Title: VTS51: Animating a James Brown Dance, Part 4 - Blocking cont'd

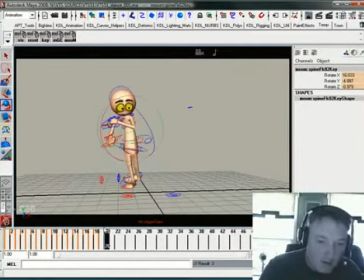There to there. And take this.
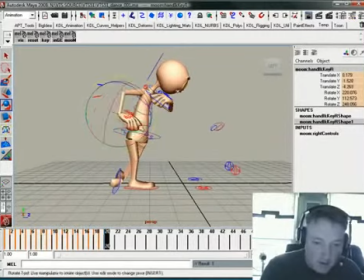This needs to be back which is hard to do from the camera angle so we're just going to go ahead and push that back a bit more. Alright.
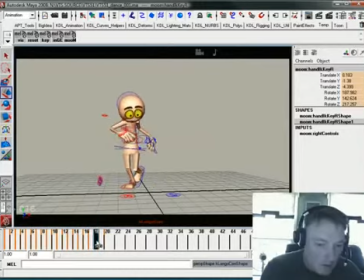Alright. So there we go.
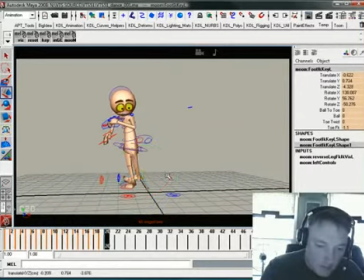Slightly more extreme. this could be pretty much the same. I'm going to do is I'm going to have to end up moving this down a little bit on each of these drawings.
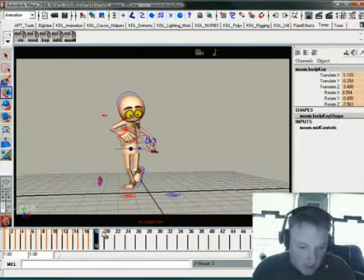It's going back and then we need to just start the dip as he does this little foot thing. So I'm just going to go through here and kind of have him dip down a little bit so that we can help sell that spin which is also going to be an up kind of move.
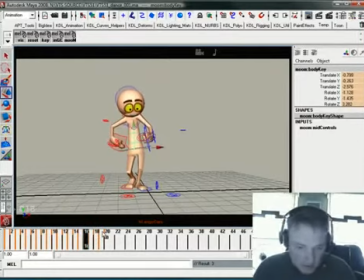So I'm So going back to the last few drawings and starting that dip in his hips where his hips are dropping down, we can feel them kind of come up right there, it would be nice if we felt them come up more, but we can't do anything without popping the knees, so to help sell them coming up we need to start,
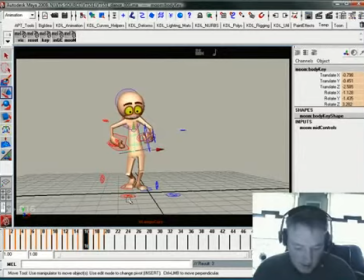we need to sell them going, the hips going down, the the cog going down even more. This is where you make your break from the video reference and you start doing something to make it read in animation. This is where you have to call an audible and just do what needs to be done to make it work.
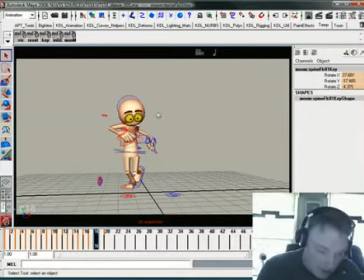Another thing to help sell this up pop right here is
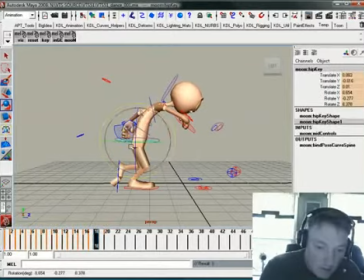I can start to sell this this forward bend okay
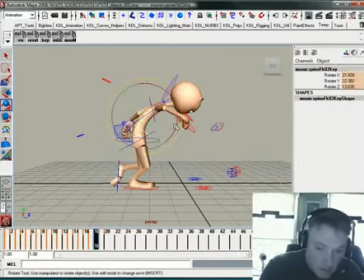just keep selling that a little bit and
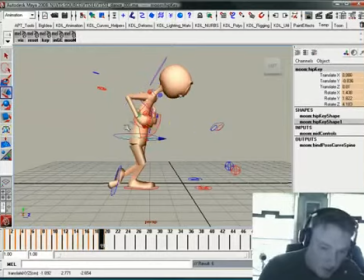then here as he kind of pops up what I'm going to do is going to overlap that some so the way I do that is kind of drag that a little bit. As this is starting to come up,
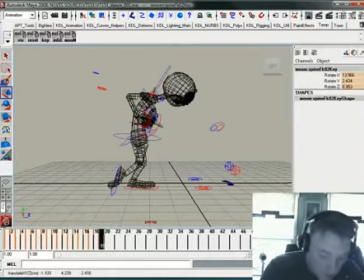the upper bits are still dragging down a bit.
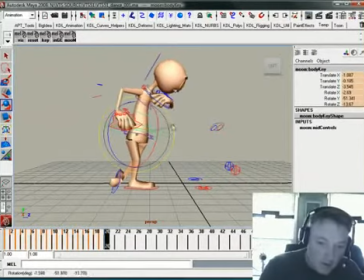And then right here at the very top of this, we can start to kind of get him up and back. Rotating him there does buy us a little bit of something.
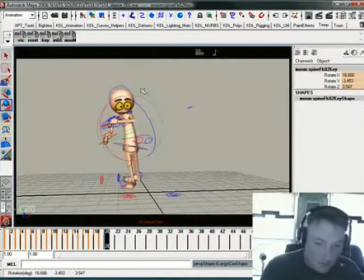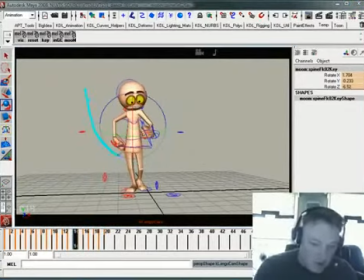There. So now we're kind of feeling that where he's dipping down and coming up. As he slides back, you feel him dip and then on the way up he does this little plant counter rotate and you feel it will
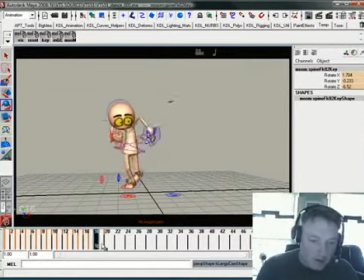fix the head popping around here in a little bit now I might just do it right now the head kind of goes doink and so what I'm going to do is just kind of smooth that out always like to have the head travel as smooth as possible I
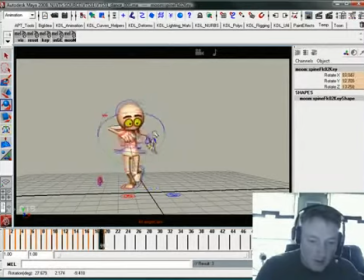mean it's not like it's on we want it on a rail but the cleaner the head move the cleaner the move feels in general I found so if we can keep that motion path pretty simple for the head it just lends a level of stability to the animation
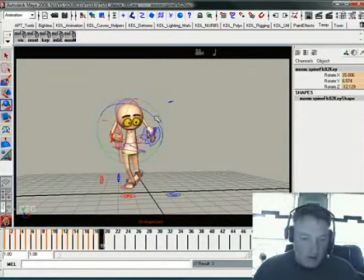okay so he is up and I was making that kind of like his his extreme which could kind of work
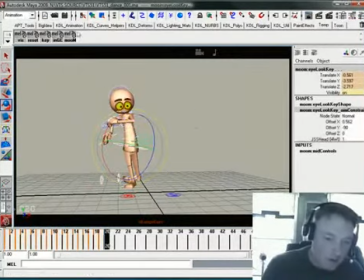I think what I'll do is I
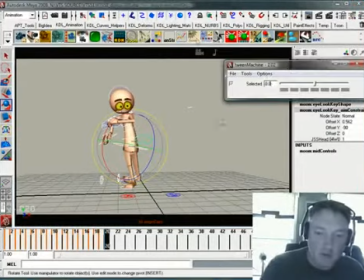will use a little tool that a lot of people use, Justin Barrett's Tween Machine.
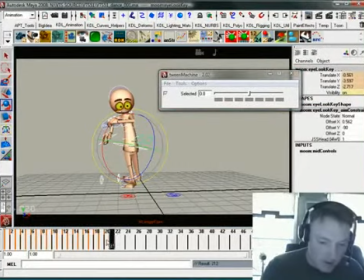What I'm going to do is I'm going to come over here and set a key to copy this. 20 is now 21. I'm going to take 20 and make it slightly less. I'm going to make it a little bit more like 19 so that we build that little bit of a final bit of ease right in there, okay?
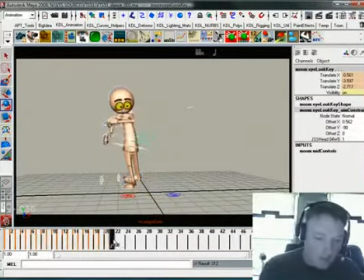All right, so we're pretty good there. good place to save and we move on eventually all
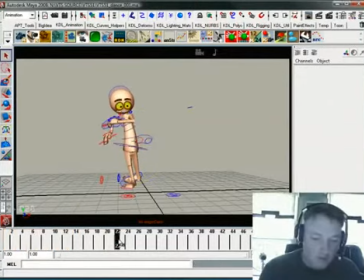right there we go so
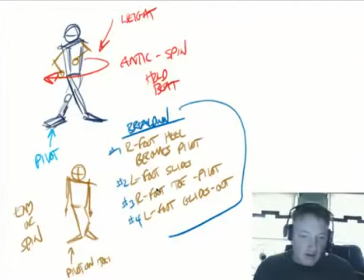now this spin as we look at it and it's there's a couple of things going on and this is where I'm going to kind of pay attention to this first we realize that the the right foot heel becomes
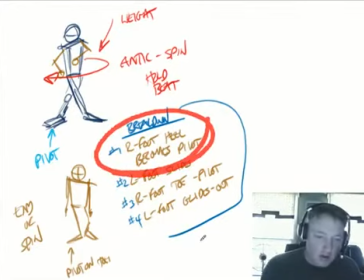the pivot okay so unlike you wouldn't think that he's going to pivot back here. That's what I thought when I did this originally, but just looking at it, that's what I thought, but that wasn't the case. What really pivots is right there off that supporting heel, and it makes sense. And then this foot just kind of slides around.
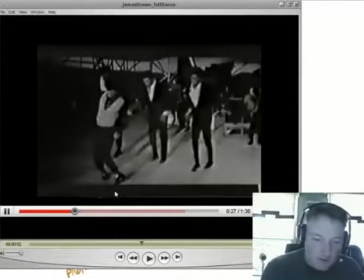So looking at the video, we can kind of see that. He gets there like that, and part of that counter rotation, which I did not capture, but now that I look at it, I need to,
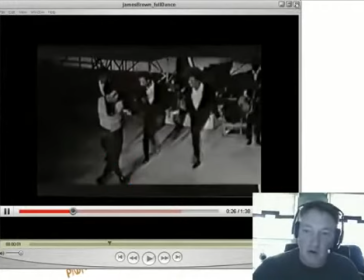is his right foot needs to completely cross over. So what needs to happen here is
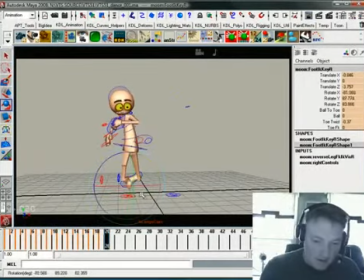as he comes up here, this foot actually does like this, which is crazy stuff, and it might not, the rig might not let us do that as well as we'd like. In fact, I think I'm going to skip that aspect of it,
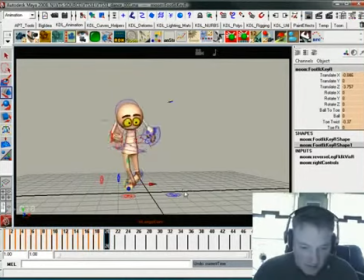because to me it seems like it's going to be something that will be very difficult to pull off. So what we could do is kind of have that heel starting to spin,
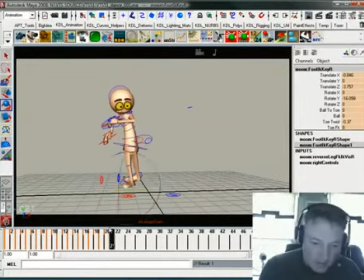but I need to kind of spin it from a place it feels like. On this rig, you can't spin from the heel. That pivot isn't built into it, so any time you spin and you want it to feel like it's spinning from the heel, you have to kind of counter-animate its position.
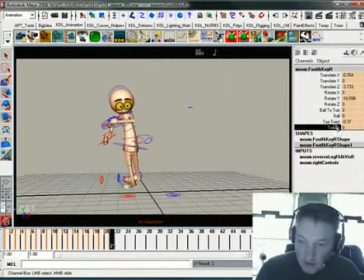We can take the Toa FK up a little bit, and maybe take that up a little bit, just to kind of help sell that,
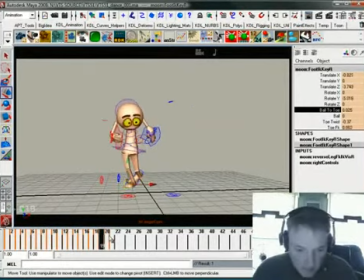and then I'm going to use this to kind of begin that feeling.
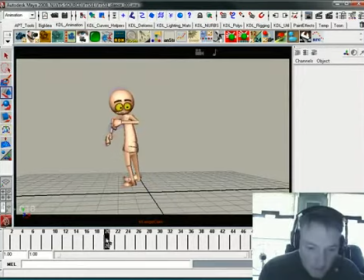So as it comes through, you can feel it kind of sliding, and kind of setting up that pivot, getting that can heal up off the ground just a bit there
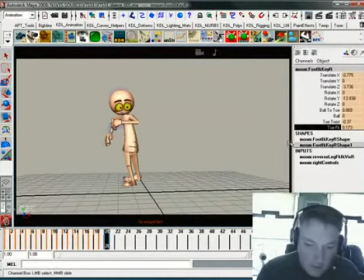just to kind of help sell that all right now he's got to kind of spin around now this is this is
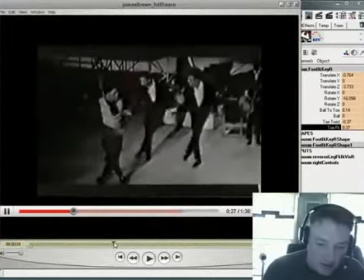probably the trickiest part of this I mean there's a lot of tricky things going on here but it's like all of his weight goes on to his right heel right there as he's spinning so what I'm going to try and do is I'm going to try and capture that pose right there
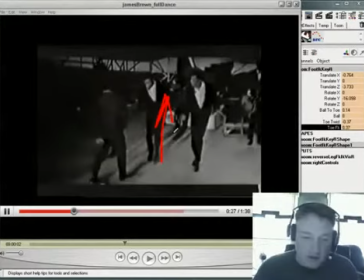where he's facing completely to his left his his right foot is pointing completely to the left and his